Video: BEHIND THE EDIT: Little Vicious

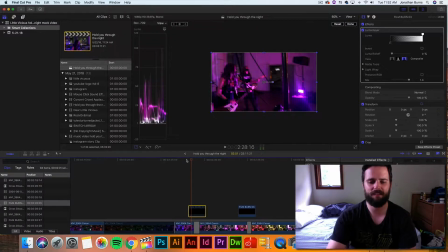[3:59]
And the reason I did that is because it was, this right here was not smooth at all, and And this kind of was, and when I applied the stabilization to this part of the video, it didn't flow. So if you put a nice flare on top of it, or something of that effect of a transition,
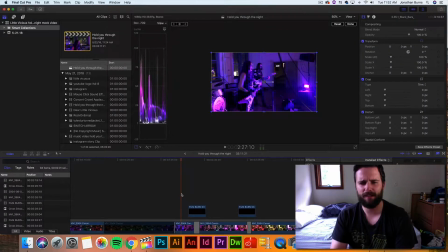[4:17]
when you put it all together, it kind of looks hypnotic, but it looks definitely way better than what you had. See what I mean? It's smooth, right? It almost seems kind of cool, it's got that vibe to it, I mean you already have lights shining on the stage,
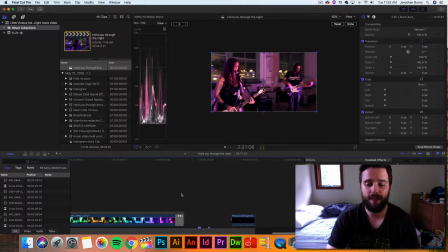[4:33]
so it just adds to that a little bit. so after that um you know nothing major uh got
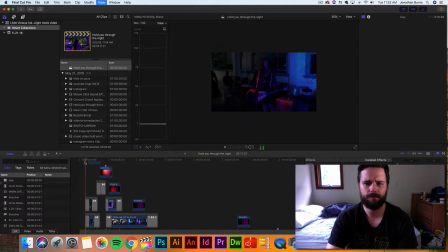[4:39]
some titles in the beginning um hello you guys live out there oh good point in the beginning if you look right here this is just her coming out on stage um this is a shot from
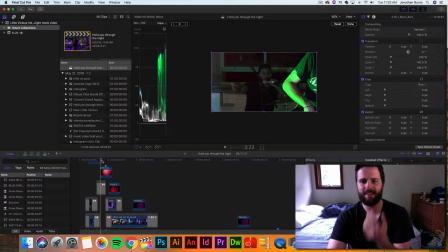[4:53]
like another another video that they did uh that night where they were talking to the audience i thought it was a cool shot that matt was kind of like just pointing out one of his fans and then here it's just like that's taken from a completely different song but I kind of like the
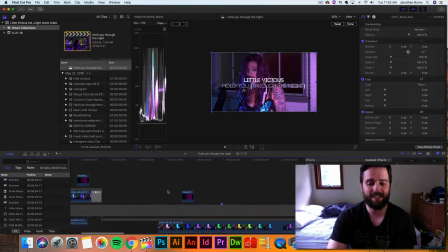[5:08]
way that she was really rocking it so I put it in and the reason why is because I did not have as you see it starts here this is where
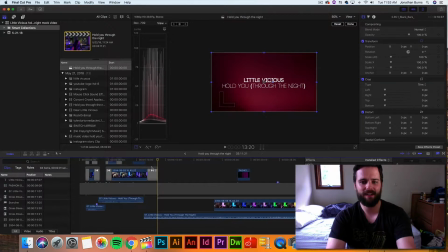[5:15]
the b-roll begins right here so everything leading up to that I've got nothing like there's nothing here so I have a shot of them setting up like them prepping a cool shot of her rocking out and so you can use b-roll footage to fill in the gaps.
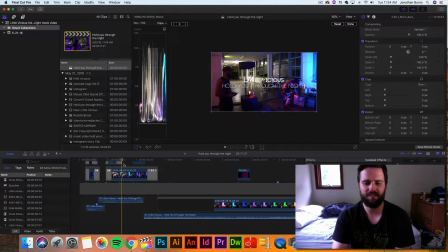[5:31]
I mean, it's not ideal, but if you can have like a style to it, it actually does help. So we got the title. I like using font code and code light. I think it's pretty cinematic. And that's pretty much it, guys.
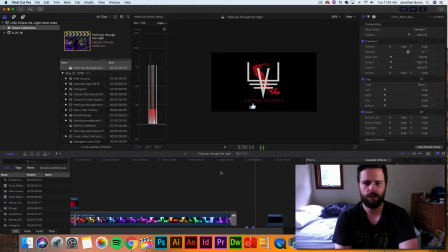[5:43]
And then you go to the end. It's really simple. We just got their logo. And I know that they have Facebook, YouTube, and Instagram. So I figured that would be a good lead-in to follow them on different social media. And then me and my company and only visual. So there you have it. Just wanted to give you a little bit behind the scenes.
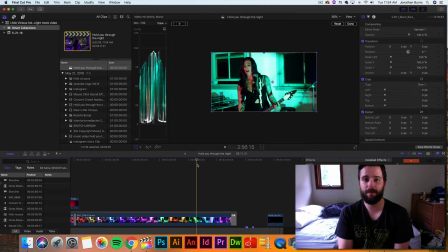[6:02]
I'm a giant fan of Little Vicious. Can't wait for the album to come out. I think it comes out in July. Don't quote me. And if you guys have any questions, write down below and I will talk to you soon.